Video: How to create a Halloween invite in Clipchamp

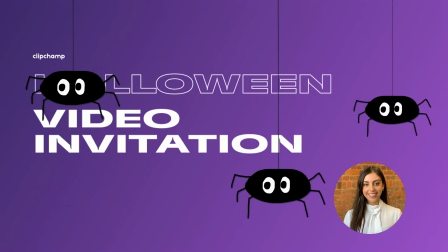0s
Hey there, my name's Anastasia and I'm a program manager here at CLIPCHAMP.
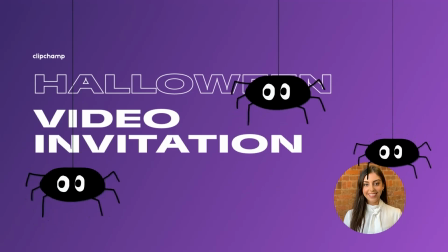3s
Today I'm going to walk you through how to create a killer Halloween party invite from scratch using CLIPCHAMP's spooky stock footage.
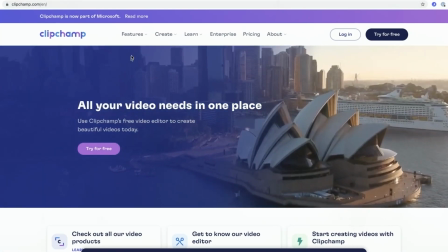10s
So to get started, I'm just going to head over to the CLIPCHAMP website where you can browse all of our free and premium stock content.
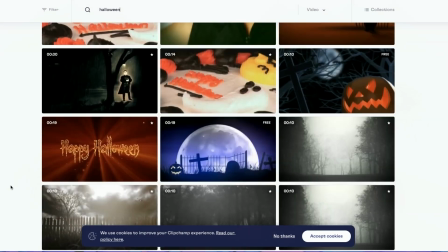17s
I'm going to search for Halloween and have a look through the hundreds of options to choose from here.
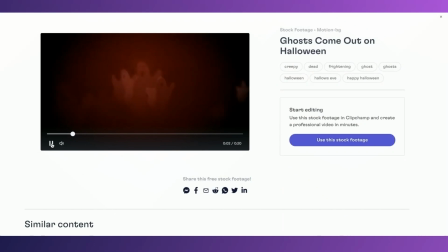26s
I like the look of this one, so let's start with that.
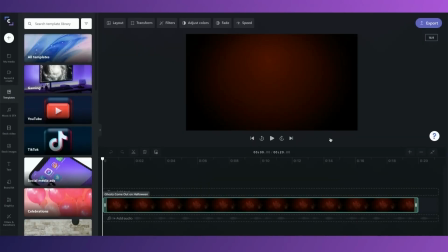32s
As you can see, it's imported the stock footage into the timeline and it's ready for me to edit. You can also add more stock as well from inside the editor here in the sidebar.
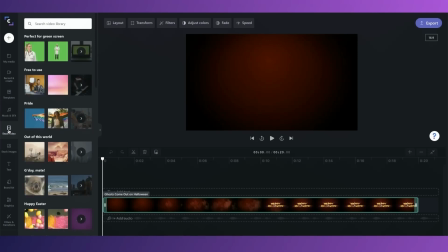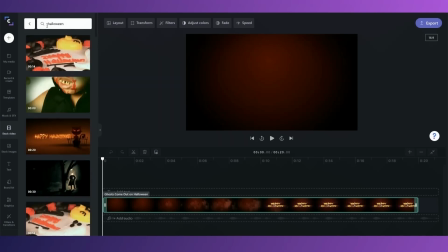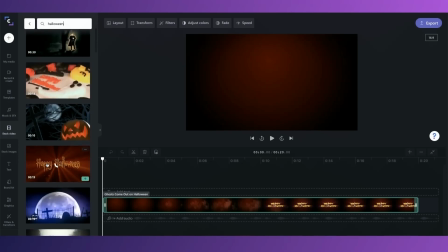I'm going to go ahead and add this one for the first part of my video.
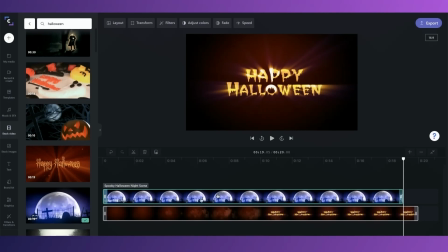61s
I want to make it about 5 seconds long, so I'm just going to use the split and delete tools to remove the end of the clip.
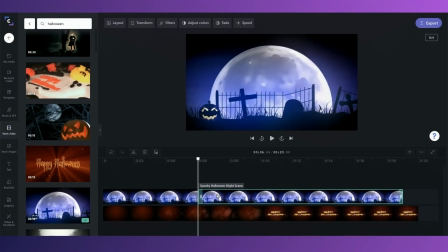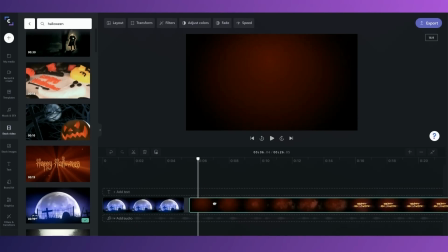76s
You can also just trim it from the ends like this. For this video, I wanted to have about 4 or 5 different stock videos, one after the other, so I'm going to go ahead and add them in now, trimming them all to about 5 seconds in length.
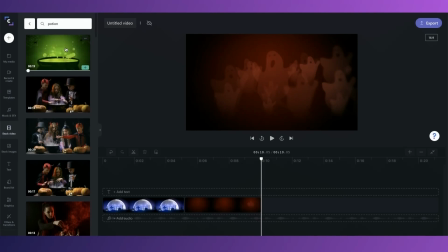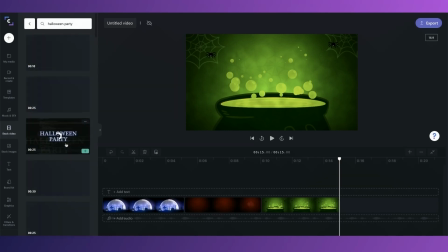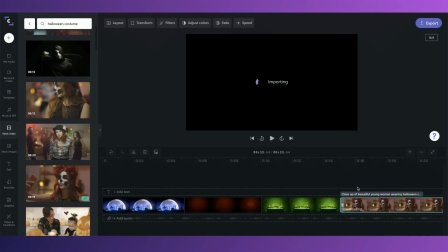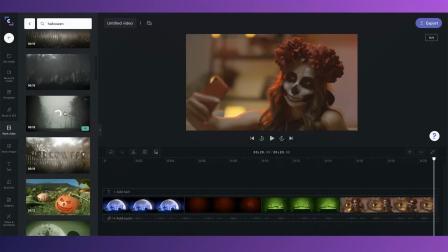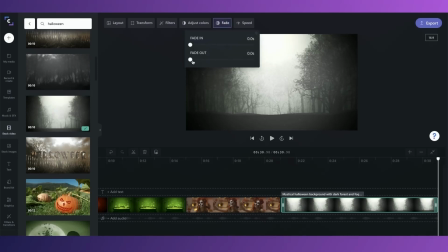110s
For the last clip, I'm going to add a fade out for about 1 second so that the video doesn't end super abruptly.
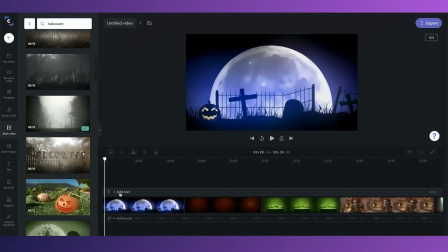117s
Okay, so now I'm going to add some text. Our motion titles live over here in the sidebar, and I think this smoky title looks great for my Halloween invite.
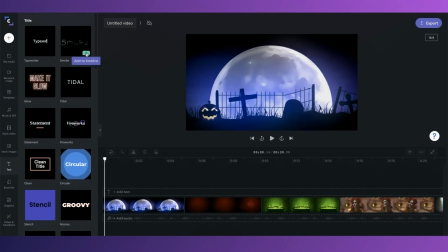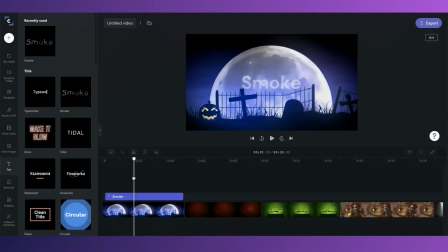132s
To change the text, simply click on the item and go to the text tab in the property panel. You can change the size over in the transform tab, and change the text color as well in the color tab.
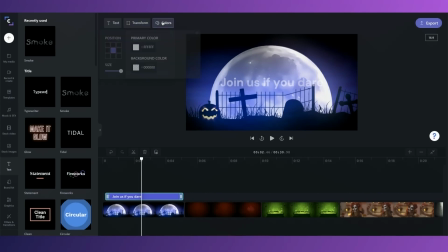Okay, so that's what it looks like so far. I'm not super happy with it because it's a bit hard to see against the background. You can move and resize it here in the stage, but it's still a little bit too transparent for me.
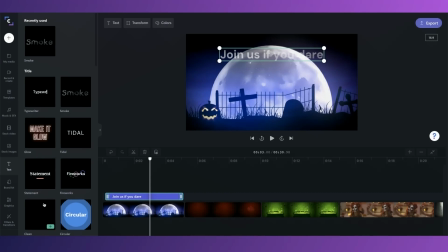165s
I think I might choose a different text style, and it's super easy to change the style of this title by just dragging another title on top of it to replace it.
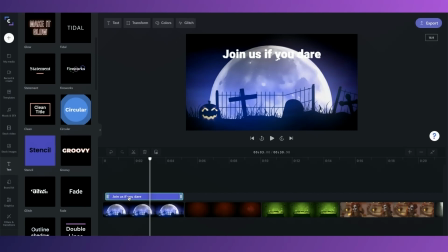Okay, this one I can see a little better. The glitch title has some additional properties. You can change the amount of glitch so it's a bit more subtle.
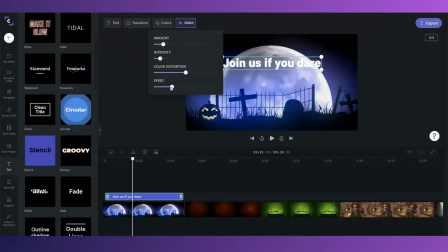That looks better, I think. Now I'm going to duplicate this text and have it show slightly later for the second half of my sentence.
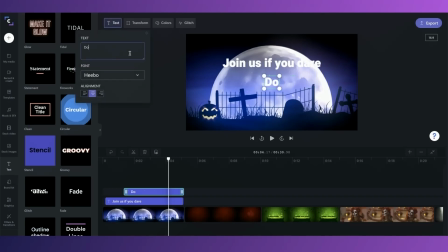It's still a bit hard to read, so I'm going to reduce the exposure of the stock video so the titles stand out a bit more.
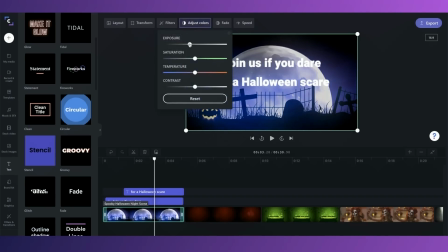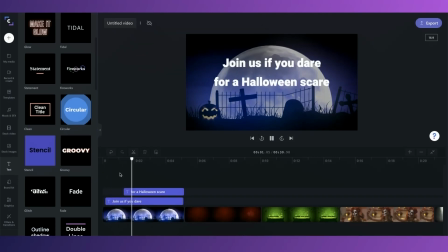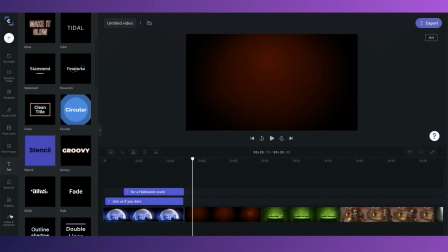232s
I think we can make this cut between the two stock clips a little bit fancier with some transitions.
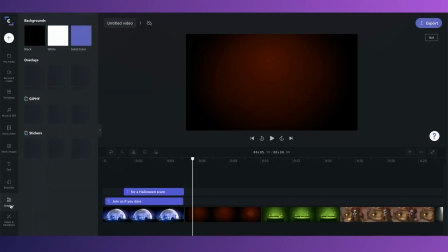237s
You could add an overlay in the graphics tab here or use a transition.
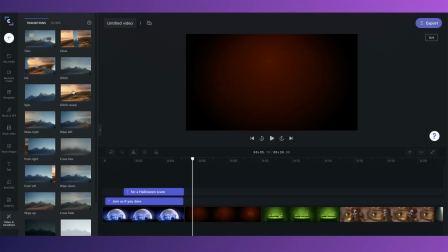243s
If you start dragging one in, you can see the green plus icons, which is indicating where I can add this transition.